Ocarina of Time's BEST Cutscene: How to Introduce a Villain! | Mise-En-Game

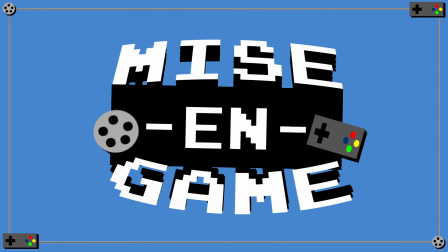Welcome to Misan Game, a study of cinematic language in video games. Today's subject, 1998's The Legend of Zelda Ocarina of Time.
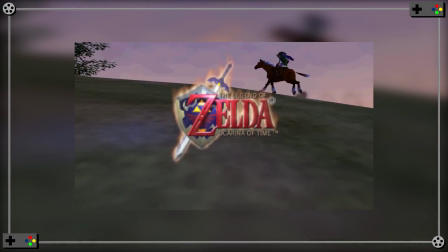By looking into a key development in the game's narrative, the first encounter between protagonist Link and antagonist Ganondorf, we can appreciate how the simple use of shot compositions,
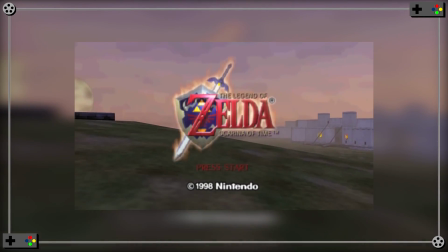character blocking, and simple actions taken by each of the characters all come together to convey an exciting moment.
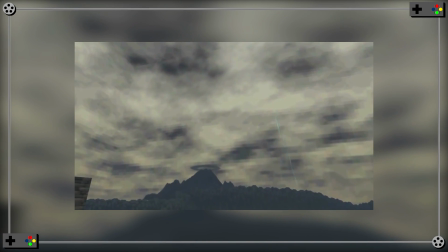We start with an extreme wide shot that pans left across the sky over Hyrule Field.
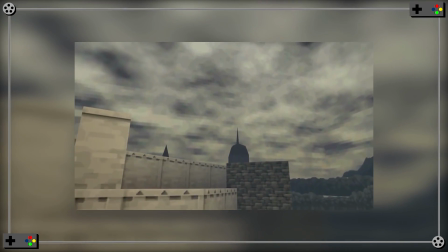There's no music here. Instead, our soundtrack is the calm before a literal storm.
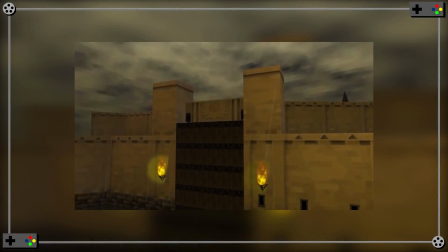As the camera settles in front of the sealed entrance gate, a simple but important technique to notice is how the camera is angled low on Castletown.
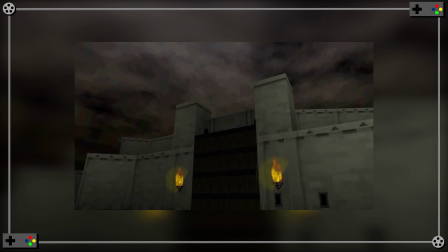It makes the structure look large and imposing, and it communicates that this clearly isn't the Castletown you were excited to enter the first time you hiked across Hyrule Field.
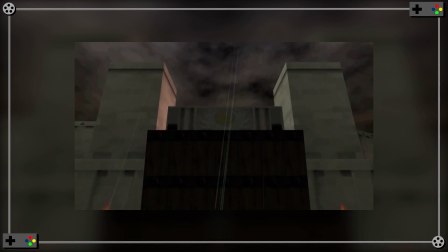As the drawbridge slowly lowers, we pull back, rushing over the shoulder of Link as he stands alone in front of the gates.
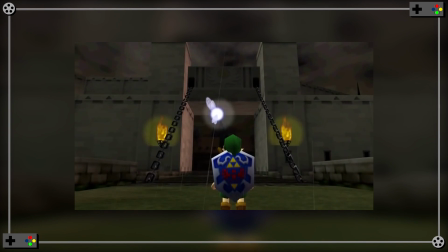Notice how Link is positioned to appear smaller than he normally would. Camera positioning and character blocking are going to be a running element throughout this cutscene.
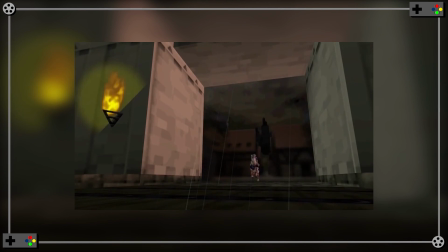Even lower and slightly askew, the camera now catches a white horse that runs out of frame from right to left. Hard cut to Link, who darts out of harm's way. The cuts between shots are becoming quicker, emphasizing urgency.
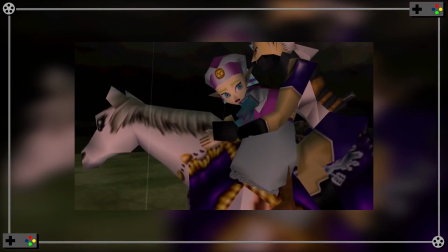Our next shot, a close-up, shows that Princess Zelda and Impa are riding the horse. In one of the more dynamic shots of the cutscene, Zelda sits up and hurls something back towards Link.
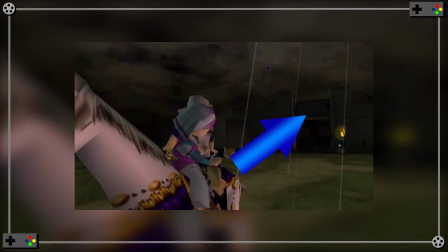The camera pans out and over the field while continuing to keep pace with the speeding horse. The positioning of Zelda in the moving foreground creates an interesting effect as it makes her effort to throw the object in her hand towards the constantly receding castle look impossible.
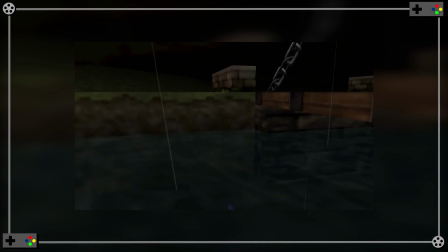Whatever Zelda threw managed to land in the waters in a flat, static shot of the Castletown moat. Cinematically, it's a bit boring, but it's a brief shot meant to get information across to the player.
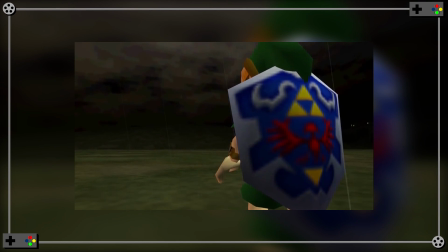Link now stands in the right foreground of the frame with Hyrule Field stretching out in front of him, a complimentary piece of framing to the shot of Zelda throwing her item. However, this shot actually has much more to it, as the camera swoops low, circling around Link as he turns in reaction to something behind him.
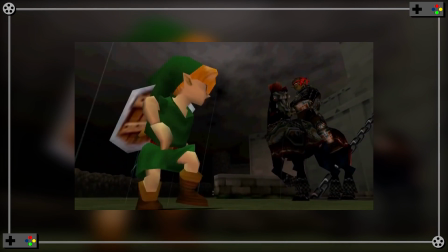As Link finishes pivoting, he's now in the left foreground, looking up with the audience at Ganondorf.
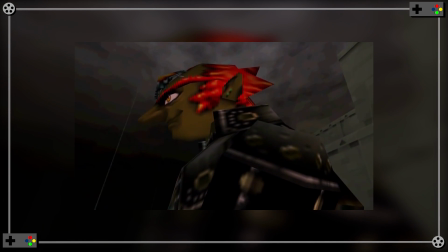Music scores a low-angle shot that comes up onto Ganondorf as he stares off frame. We finally stop with the man framed in close-up, and with this, we get our first piece of dialogue. Maintaining our close-up, Ganondorf looks down, establishing an eyeline with Link based on where we last saw the boy standing in frame.
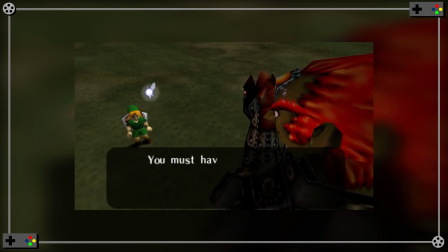For the first time in the sequence, the action is now framed at a high angle, and the usage here is important.
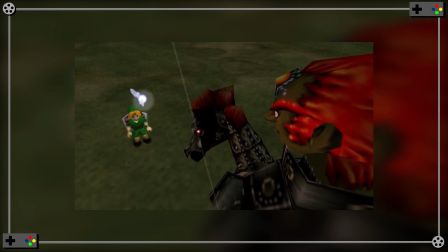With Ganondorf dominating the right side of the frame, the high angle camera helps to make Link look small and absolutely helpless.
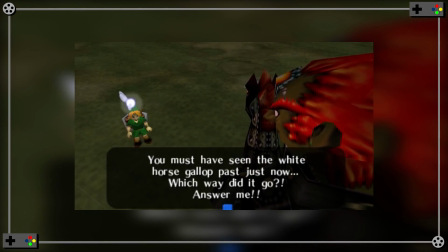Everything about this composition tells us we've just encountered one bad dude. Link begins to back up hesitantly, leading to a cut wherein Link takes out the left side of the frame,
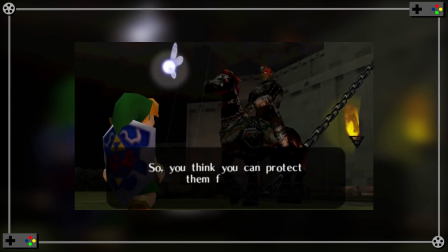and although he is emphasized in the foreground, He does not rule the space the way the writer did in the previous shot,
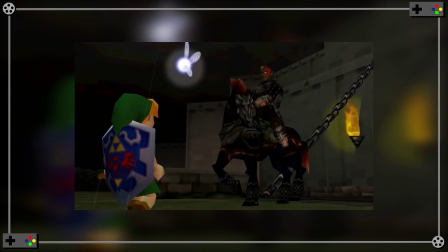as his body language is defensive. Link finally draws his sword and shield. This act of defiance earns a chuckle as we come up to a medium shot.
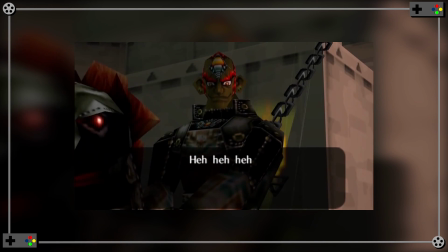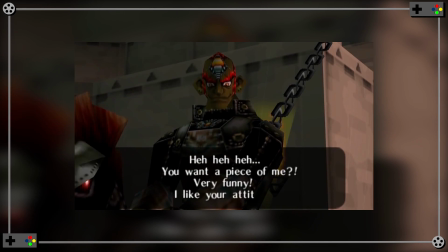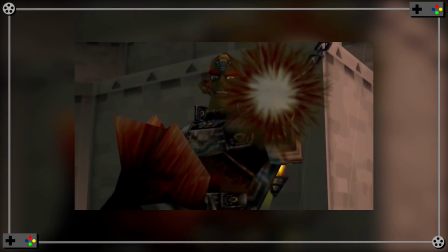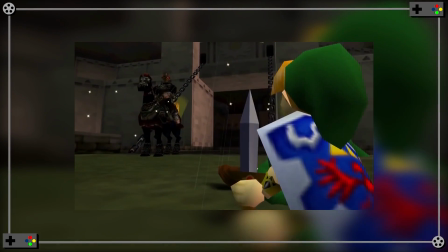With a flash, we're now behind Link, watching him get thrown back from the impact. As he sits up, we rush in towards his assailant.
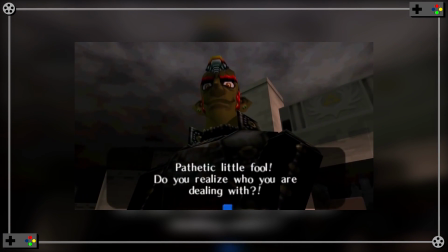Framed dead center and looking large, terrifying, and powerful, Ganondorf taunts Link.
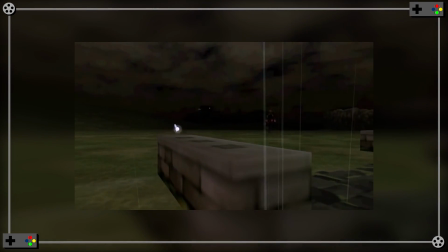Ganondorf rouses his steed and rushes out of frame. We watch our final glimpse of Ganondorf from a distance, hovering over the moat right around where Zelda's item fell.
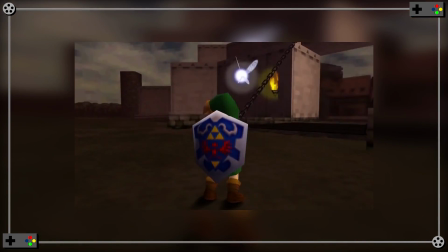As Ganondorf speeds off, we whip around to the left, circling by Link as he picks himself up.
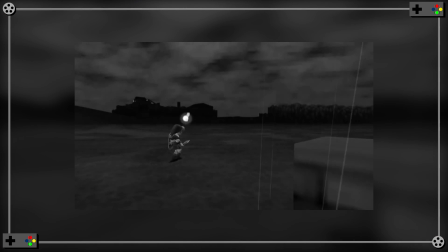This dynamic camera movement serves an interesting purpose as the camera's path from over the moat to right in front of it reminds the gaming audience that something awaits them within the water.
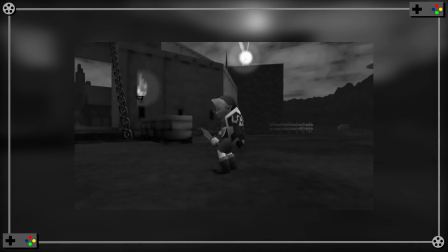Link continues to watch Ganondorf depart in a medium shot that slowly zooms in on the boy's face, with Ganondorf's musical motif beginning to fade down.
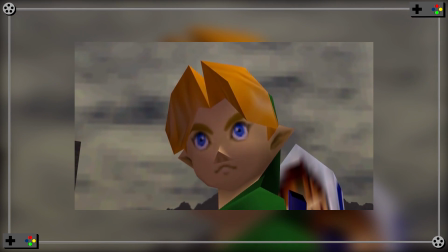Our cutscene finally ends with a contemplative close-up before we dissolve out over a white frame.